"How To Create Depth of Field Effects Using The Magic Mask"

Hi everyone, Blake Jones here. In this episode of How Do You Do That, we're going to use the magic mask function in Resolve 17 to create a depth of field effect.
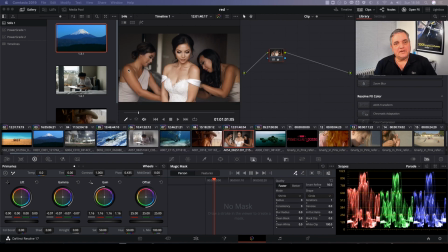So what we have here is we have the shot of the bride, and what we're going to do is we've already applied a basic color correction in the first node. So what I'm going to do is apply a second node here,
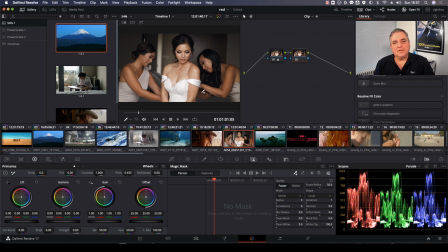and now what we do is we want to add the magic mask function here. So we just create a strike there by holding down the left mouse button and drawing a line. Then we can come over here to show the mask function.
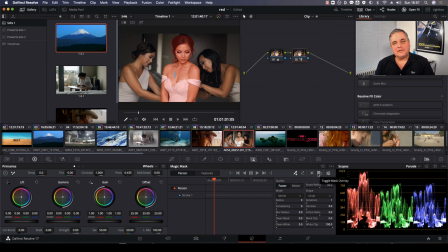So as you can see, that's what it was created just by looking at that strike that I made. And then I can click on the forward here to track that forward.
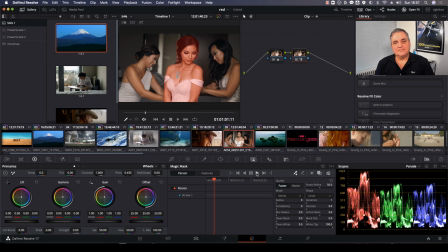So as you can see, that part is already done. Now we want to go back and do the beginning of the shot.
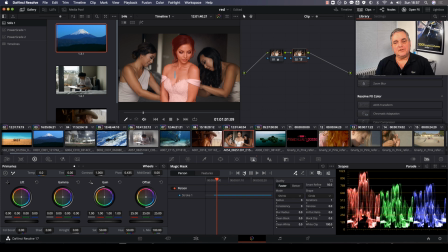So we can come over here and just track it backwards now. Now the green check indicates that the shot has been completely tracked from start to finish. So we can turn off now the mask function here, and then we can turn off the stroke.
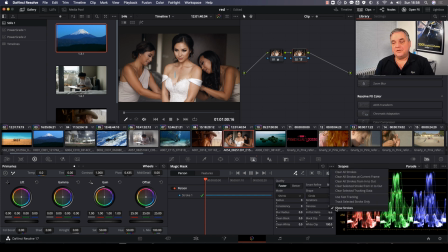And then what we do here is just deselect show strokes. Okay, now that that's done, what we can do next is add another node, but instead of doing it the normal way, we right mouse click on node number 2, select add node,
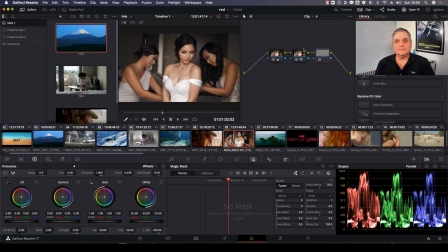and then select add outside. So as you can see, you have the function here. This is the separation for her. And then if I look at this one, this will show me the opposite.
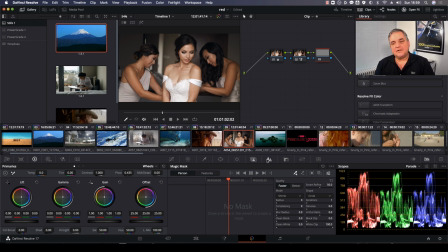So then this allows me now that I can apply the blur control. And this will allow me to create a depth of field, so it allows the viewer to focus on this particular person.
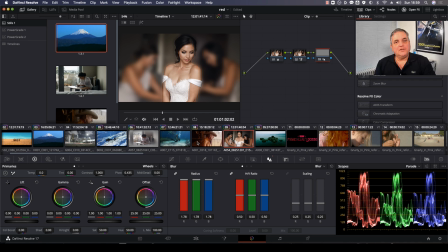And since we've tracked it from start to finish, it will automatically track with all of her movements there. Now, as you can see, we just want to sharpen up, or actually, we want to soften up the transition points there.
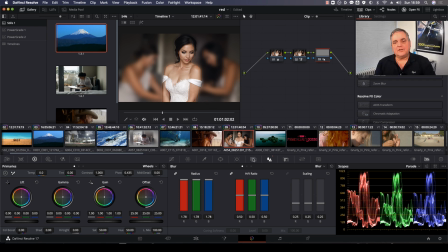So what we do next is we come back to Magic Mask,
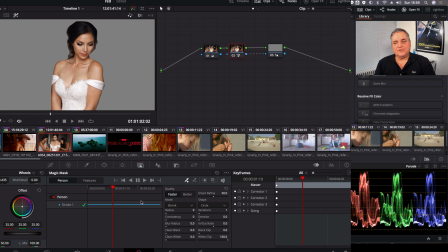and then just take the blur radius function here and just turn that up a bit. And then it gives us a much more softer transition. So this gives a great way,
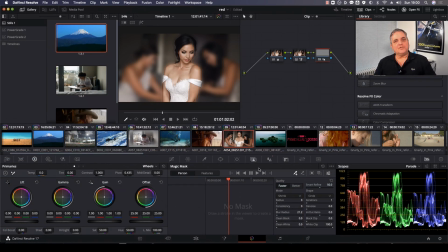so when you're working on a project and you want to focus your attention onto a particular person, you can use this function for it. You can also use a power window as well. Using a circular power window, defocus on the outside is another method for doing this as well.
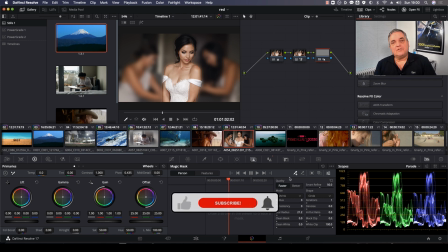So there we have it. So for more tips and tricks like this, don't forget to have a look at the other videos on our YouTube channel. And for more information about training services, have a look in the comments below. Thanks and have a great day.